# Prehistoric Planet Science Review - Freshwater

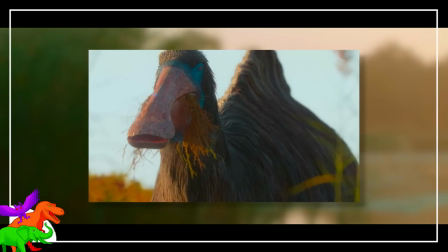36:49 The extent to which huge dinosaurs, and in this case, huge ostrich dinosaurs,
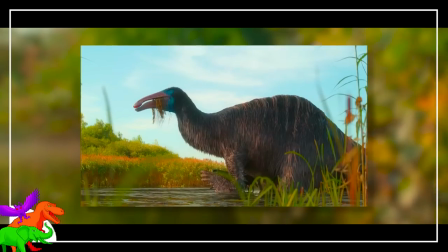36:55 were covered in feathers has been a hot-button issue in recent decades.
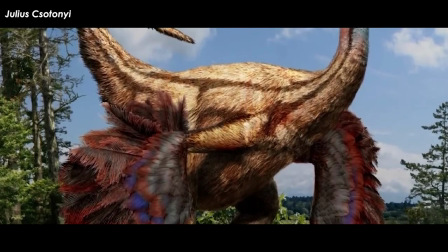37:00 Some smaller ornithomimosaurs have been preserved with direct evidence of feathers in the form of impressions for huge,
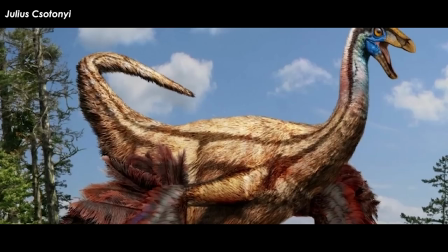37:08 non-wing-like wings on Ornithomimus, but not much is known about the coverings of larger forms.
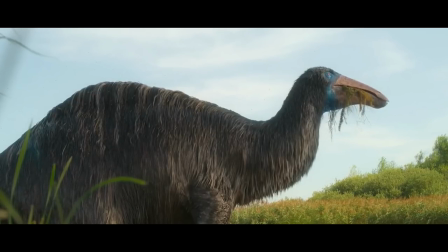37:15 According to Dr. Naish, when the team started building the Deinocheirus model,
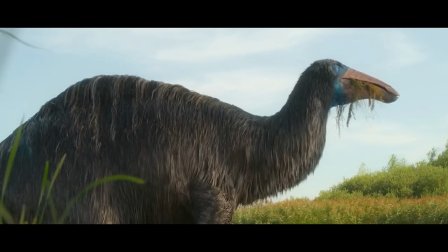37:20 their understanding of its environment indicated cool or even cold environments.
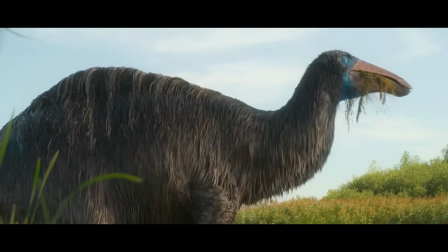37:25 Plus, there are some reasons for thinking that dinosaurs were better at temperature control than big mammals.
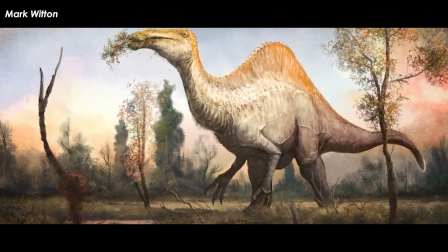37:32 All of that is still open to new data showing otherwise, of course, but it was prudent to cover it in feathers.
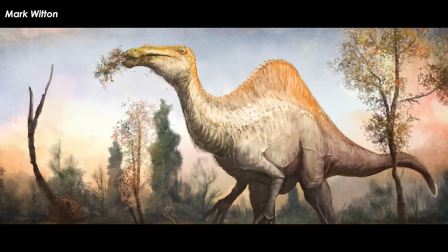37:39 Some other artists have opted for bare skin and scales, and that may not be entirely wrong or out of the question either.
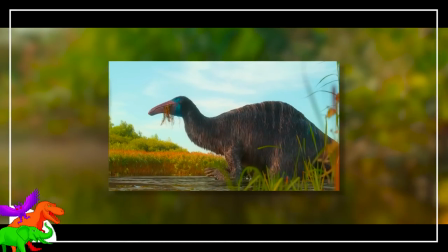37:49 Behavior. Not much can be said of the behavior for this guy because he just eats, poops, and scratches on a dead tree.
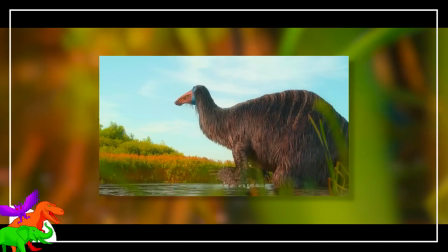37:57 All things that all animals do at some point, though it is of note that his scratching is an obvious nod to bears doing the same thing.
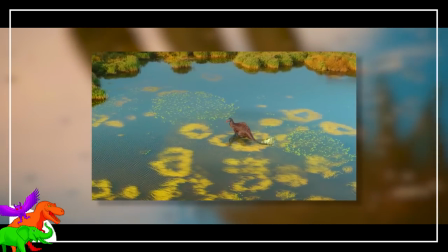38:05 A shot of him lifting out of the water is a clear practical puppet,
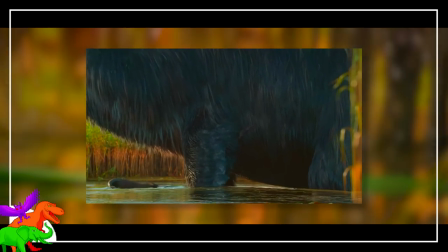38:09 and there seems to be a hand puppet of sorts when he rakes up some water weeds.
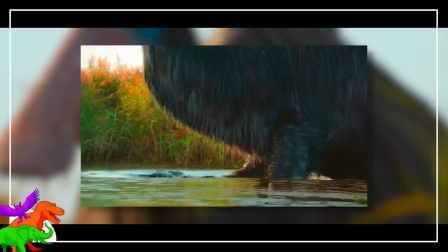38:14 They also made fake dino poop out of various ground materials.
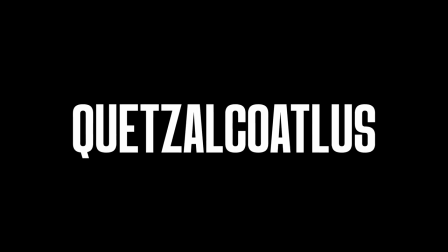38:21 Quetzalcoatlus Design.
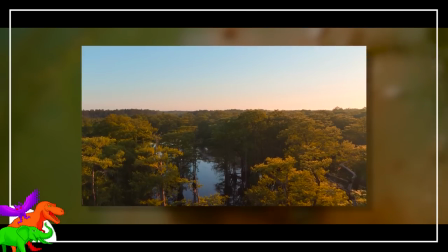38:25 The Quetzalcoatlus segment takes place in a flooded wetland in southern Africa.
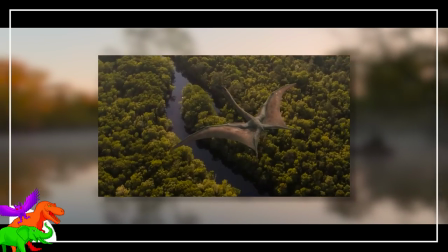38:31 That seems strange. Quetzalcoatlus is a strictly North American animal.
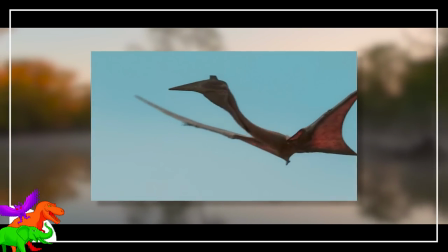38:36 Well, the prehistoric planet team wanted to illustrate yet another intriguing hypothesis,
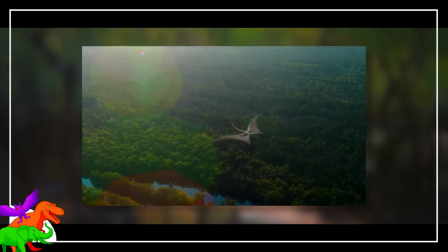38:42 that the biggest soaring pterosaurs were continent hoppers that migrated great distances for whatever reasons.
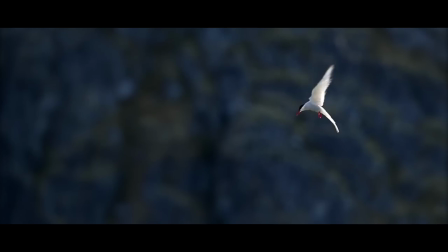38:50 Plenty of even small-sized birds can do this today,
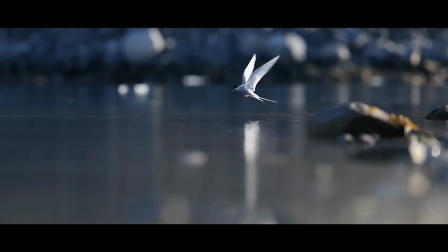38:53 so why not airplane-sized pterosaurs that could ride drafts for hundreds of miles?
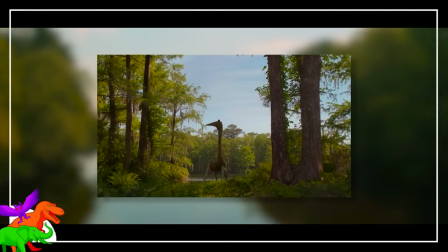38:59 As the female Quetzalcoatlus lands, she halts flight with 2 to 3 powerful downbeats before dropping to the ground,
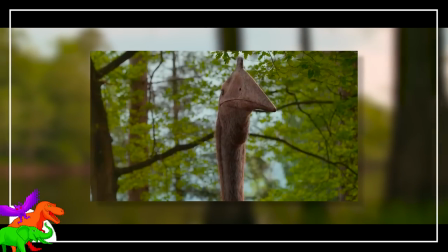39:07 before folding her wings and adopting a tall, narrow, quadrupedal posture.
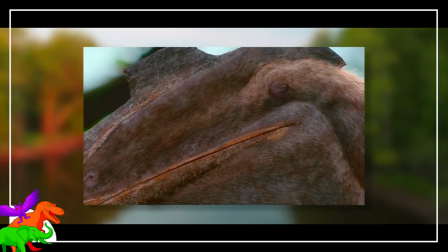39:12 The specifics of this ability were put forth by doctors Mark Witten and Darren Naish in a 2008 paper,
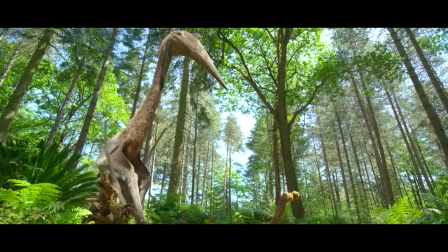39:19 so of course they were going to show it here. The design of the animal itself is spot on. The super tightly folded wings are present here,
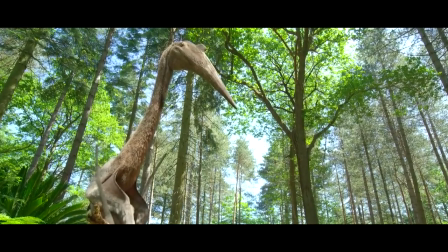39:28 as in all other pterosaurs in this series, which I admit we'll still need some getting used to.
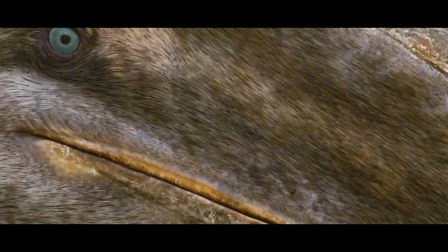39:34 The animal is covered from head to toe in a coat of brownish-gray feathers,
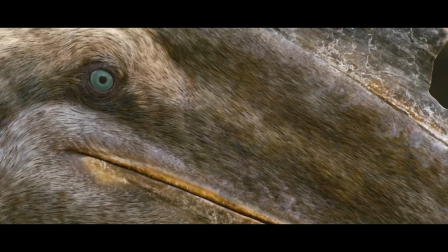39:39 which used to be called pycnofibers, but which turned out to be true feathers.
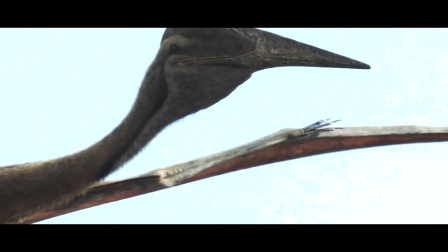39:43 The head does have the signature crest, but since this is a female, we don't get to see any showy colors on it.
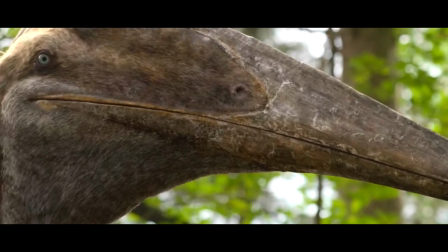39:51 I love the warbly texture on the beak to represent the keratinous covering it had.
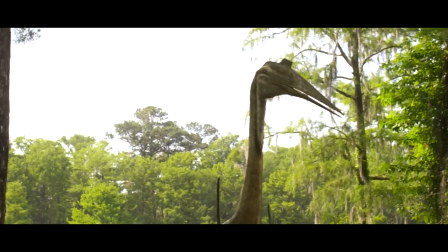39:56 She is also decked out in some good muscles and fat,
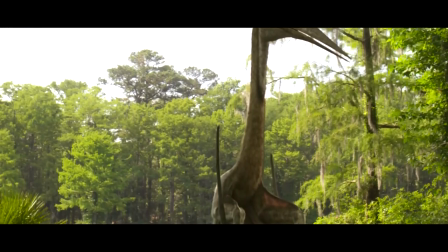40:00 though these animals did not seem to have the type of skeletal build for extra-large muscles nor fat stores.
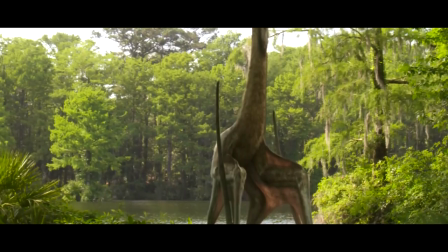40:07 They had to fly, after all.
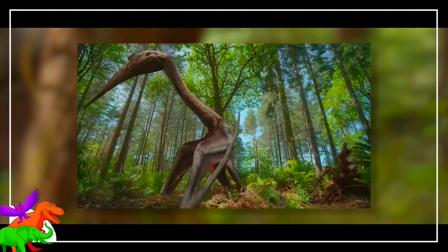40:11 Behavior. The female's nesting behavior is really the main reason for this segment.
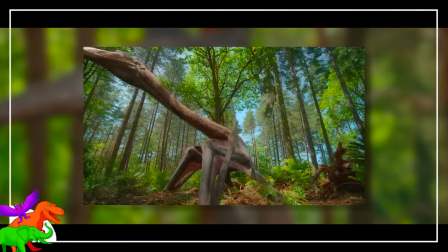40:18 A little is known about pterosaur eggs and nesting, but not much.
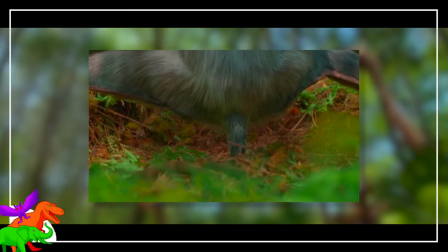40:22 Their eggs were soft-shelled and hence buried in damp substrates like soil,
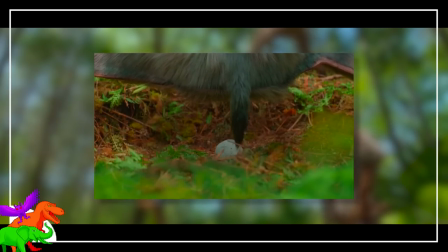40:27 sand, or vegetation, and those of ash darkids would have been big.
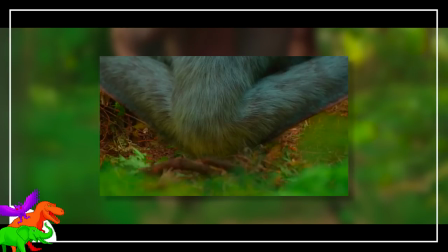40:32 The Prehistoric Planet consultants estimate about 1 kilogram each.
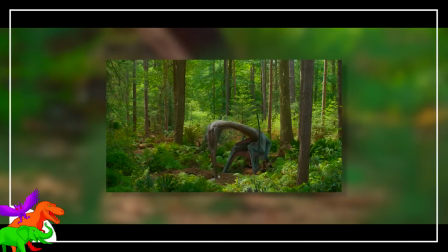40:36 It's known from fossils that pterosaurs could produce 2 eggs at once, one from each ovary.
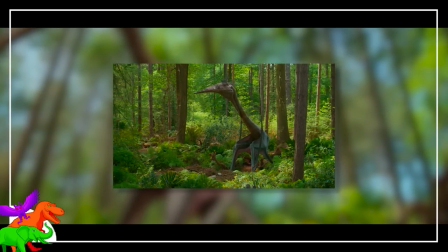40:43 Clutch size might have been tiny, too, or large, up to 12.
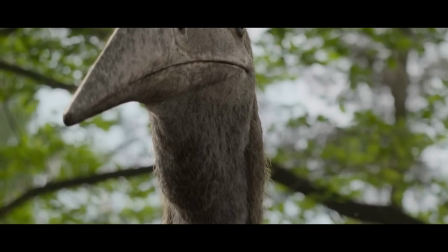40:48 Prehistoric Planet opted for larger, since the total clutch mass of this size appeared right for an animal this large.